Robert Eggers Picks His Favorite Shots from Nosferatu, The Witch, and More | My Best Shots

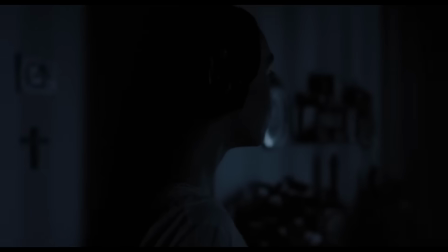8:14 But also this one shot is kind of setting up the tone of the film and the new take on this story, which is from Lily Rose Depp's character's point of view. If it's not my favorite shot, it's certainly, I think, like an effective shot for what it needs to do. There's different things. I mean, there's following Lily's breath. There's obviously all the sounds that Orlok's astral presence is giving us.
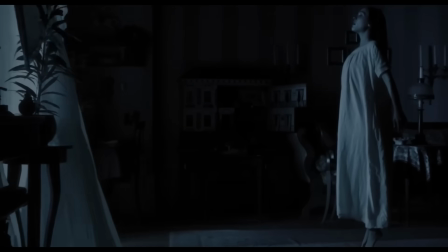8:36 One of the major sound things that we spent a lot of time in the mix getting right was the sound of the curtains blowing to distract from some things that were going on, but also make sure that you saw Orlok's shadow in the curtains because there's so many other things to look at
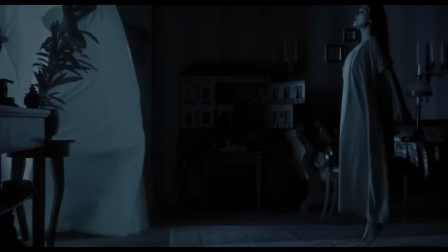8:51 as the shot is progressing. That the sound of the curtains is mixed a little higher than normal in order to like suck you into that part of the frame, for example.
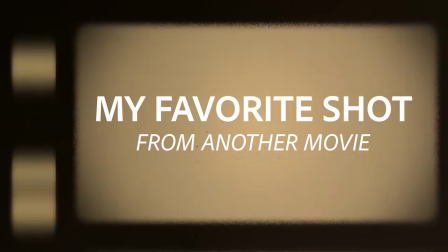The shot from Tarkovsky's Mirror that, you know,
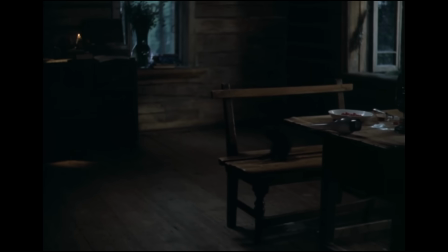9:13 follows the kids through the house and the glass falls and then you see, you know, through the doorway the burning barn is a very good shot.
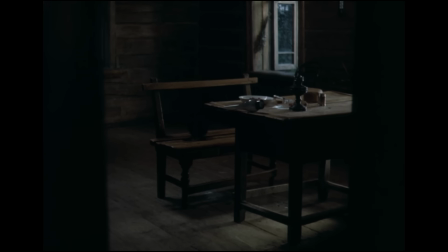9:20 You know, you can find like 47,000 YouTube videos about why it's a good shot.
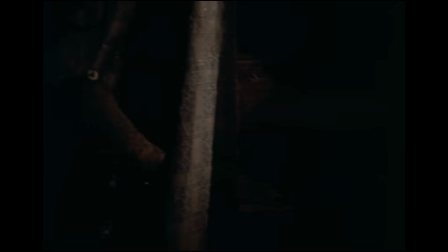9:25 I don't have anything particularly impressive or important or original to contribute about why that's a good shot, but why that movie
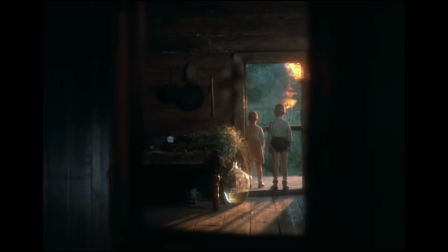9:34 is so effective for me personally is that
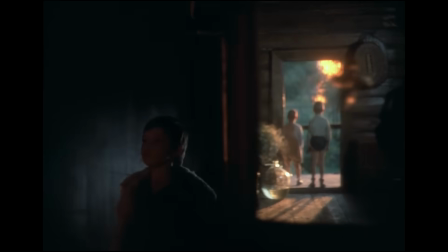9:39 Tarkovsky does such a wonderful job of putting his memory on screen in such a specific,
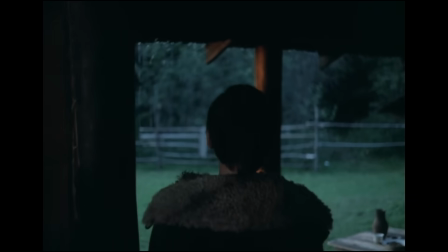9:45 detailed, atmospheric, clear way that suddenly the memories of his childhood become the memories of your childhood. And that is, you know, magical.
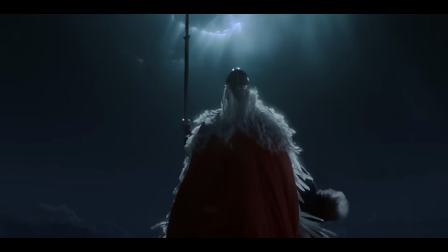9:56 For more directors picking some of their favorite shots from throughout their filmography, check out our interviews with Ridley Scott and Alex Garland.